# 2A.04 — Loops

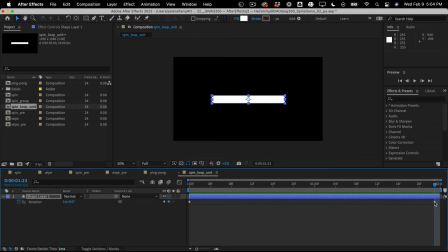And that's like something that's kind of like the mark of somebody who's just kind of learning how to set up loops on the computer. So now, if I move it one frame past,
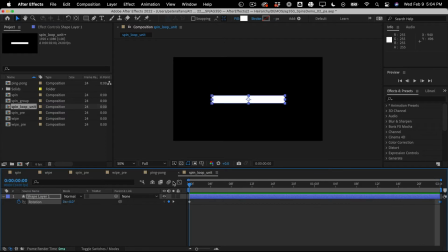that means the loop kind of starts over again on that first frame, and you have a seamless loop. Okay, so 2 things. One, we start counting at 0.
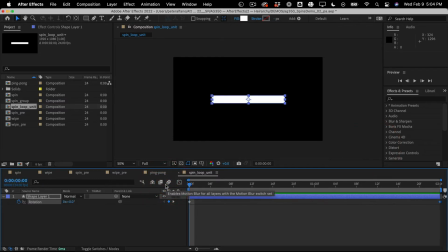So 0 to 23 would be 24 frames per second. And the other thing is you don't want to double up the looping frame. So, all else being equal, you want your loop
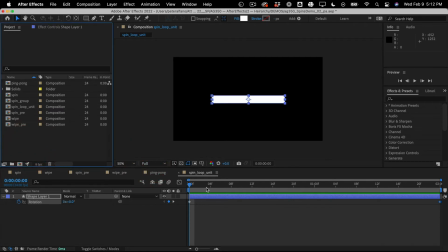to be invisible. Like you can't really tell where the loop begins and ends. And I think this rotating thing like does a pretty good job with that. You can't really tell. So what that means is you tend to want to avoid ping-ponging motion. And so let me just set up a little ping-ponging motion here. We have this path, which is just 2 points, and we're going to animate
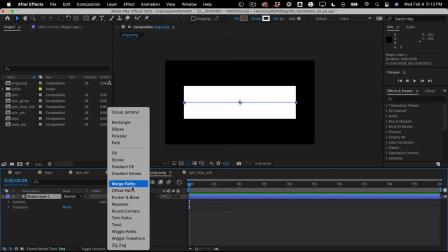a trim path here. And let's see here. How about animate the end? That will be the peak. And then we'll do 0 at the beginning. All right, so up, down.
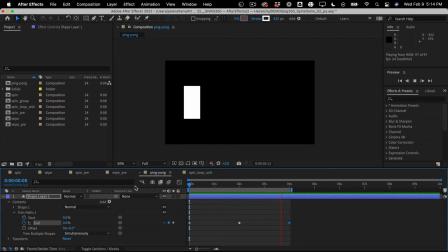Now this is like the classic example of ping-ponging motion. I mean, it's not the end of the world, but there's usually something better. So we could, of course, add some eases to this to make it a little nicer. Like, and now it's oscillating, and oscillating motion could be nice. But often it is preferable to do something like this. So let's say it wipes on to there. I'll make this, I'm gonna get rid of that.
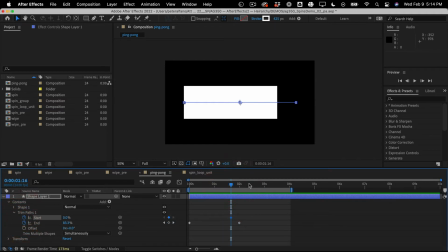And then we'll wipe it off. So this will be our loop.
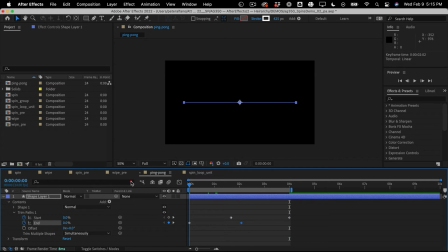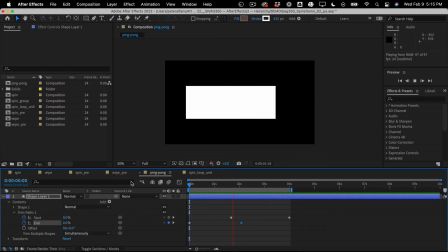And what this does is it keeps the momentum going.
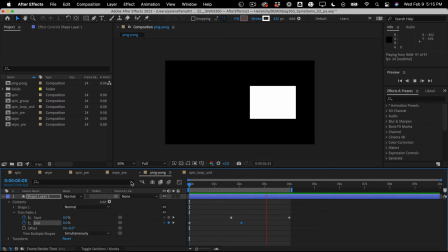It's you're a little bit less aware of it looping back and forth. It has continuous motion, and of course we could make this a little nicer.
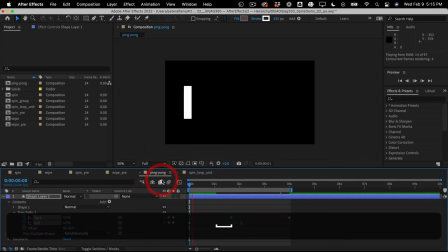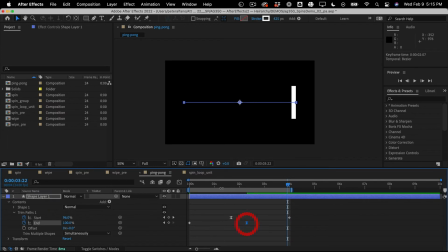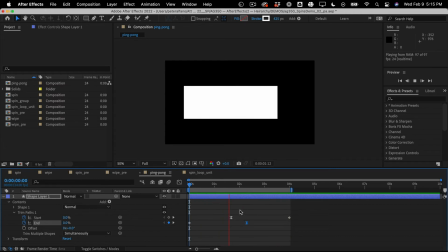It's also kind of nice to overlap the beginning and end to kind of smooth that transition out a bit. But in general, these kind of continuous moving loops, especially in something that's more
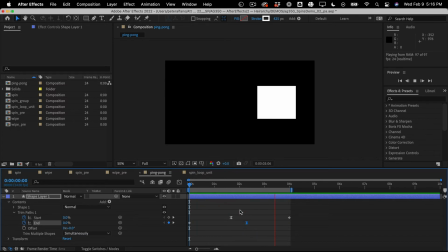design focused, like graphic shapes and forms, tend to be preferable to oscillations, or at least you should be aware of them. Another example of this is, let's say, so that's a path, just moving along a path.
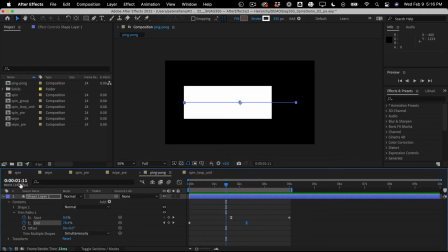What if we had a circle?
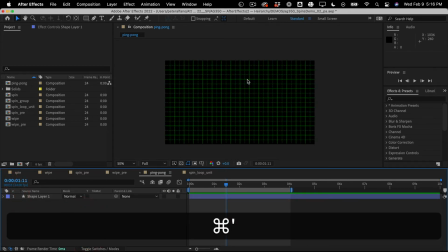Let's just hide this for a bit, and we'll make a circle right in the middle of the screen here. Oops, circle.
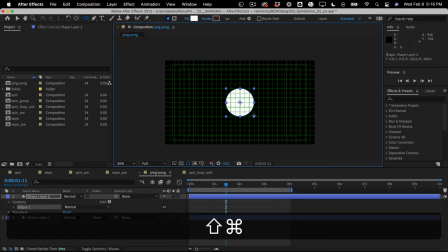So we can do the same thing. This one we'll do with the scale,
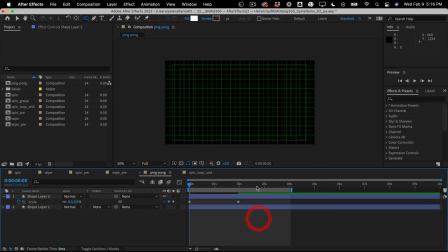0, and then back 0. And I can smooth it out.
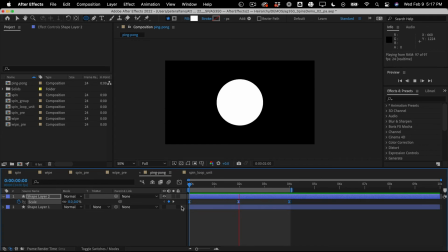But that's another ping pong. I mean, it's got like a breathing thing, but if we want continuous motion,
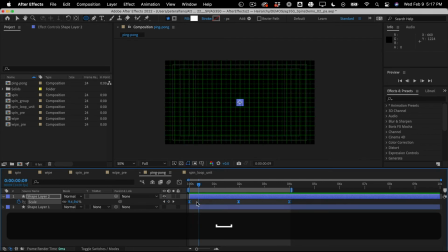kind of unaware of the loop, what we could do is
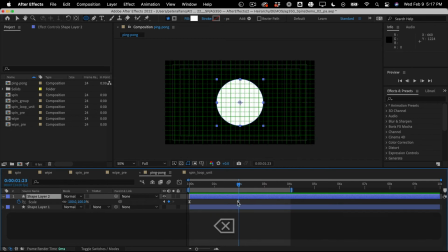before the circle reaches its peak, we could have another circle that brings it off again.
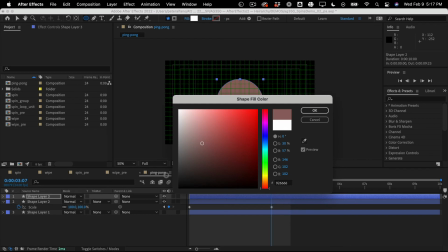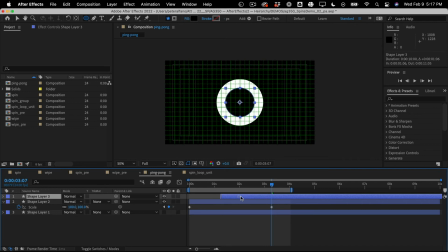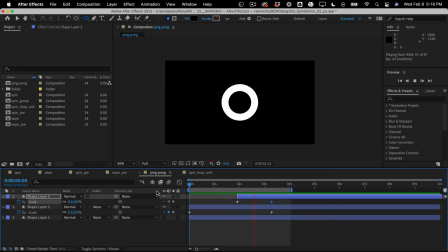Right? It's like a ripple in the water. It's like continues to come at us. All right. So that's just something to think about as we're making loops. This kind of continuous motion. All right.
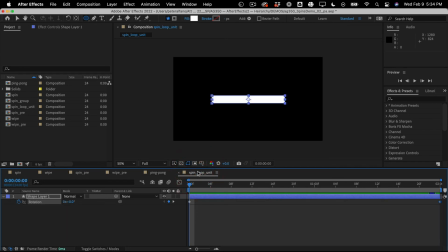So another key skill or key thing to think about when we're doing looping is what you do in scenarios where you have to have the loop continue maybe several cycles within a bigger piece.
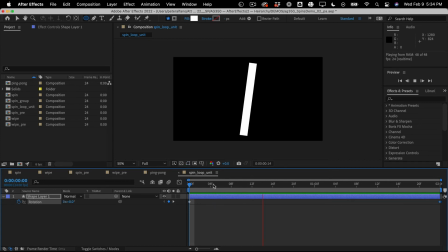So what I mean by that is, okay, so we have this perfect spin set up that's every 2 seconds.
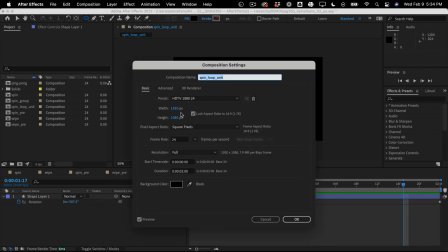But what if this was in a bigger piece that was exactly 10 seconds long?
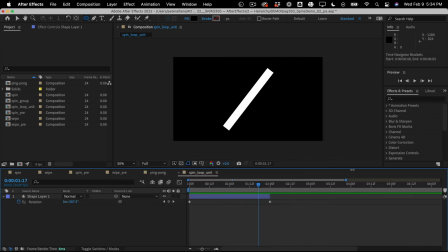Now what we could do, I guess, is you know, have a keyframe here that's 0 again, or I don't know.
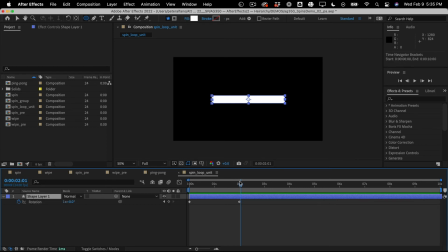It would be a total pain. So what we could do instead is tell After Effects what you want to do after the last keyframe. And to do that, we need to use an expression.
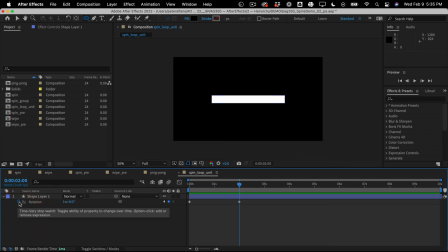It's a little convoluted and idiosyncratic to After Effects, but it's not too bad.
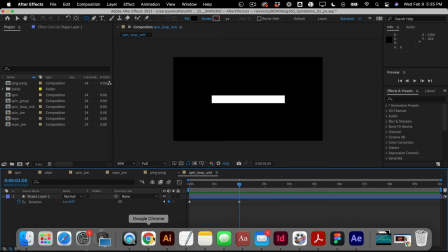And in Canvas, in Notion, I have a link to the documentation.
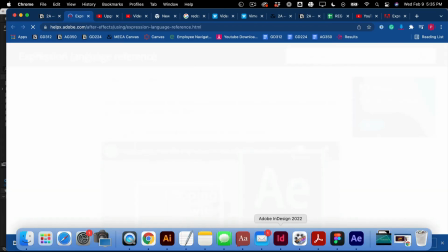But basically how it works is
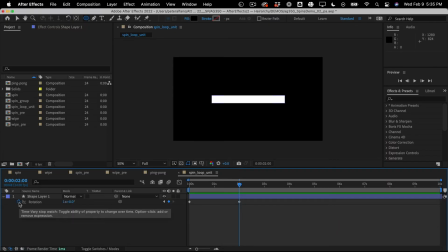if I right-click on this thing, I can make an expression.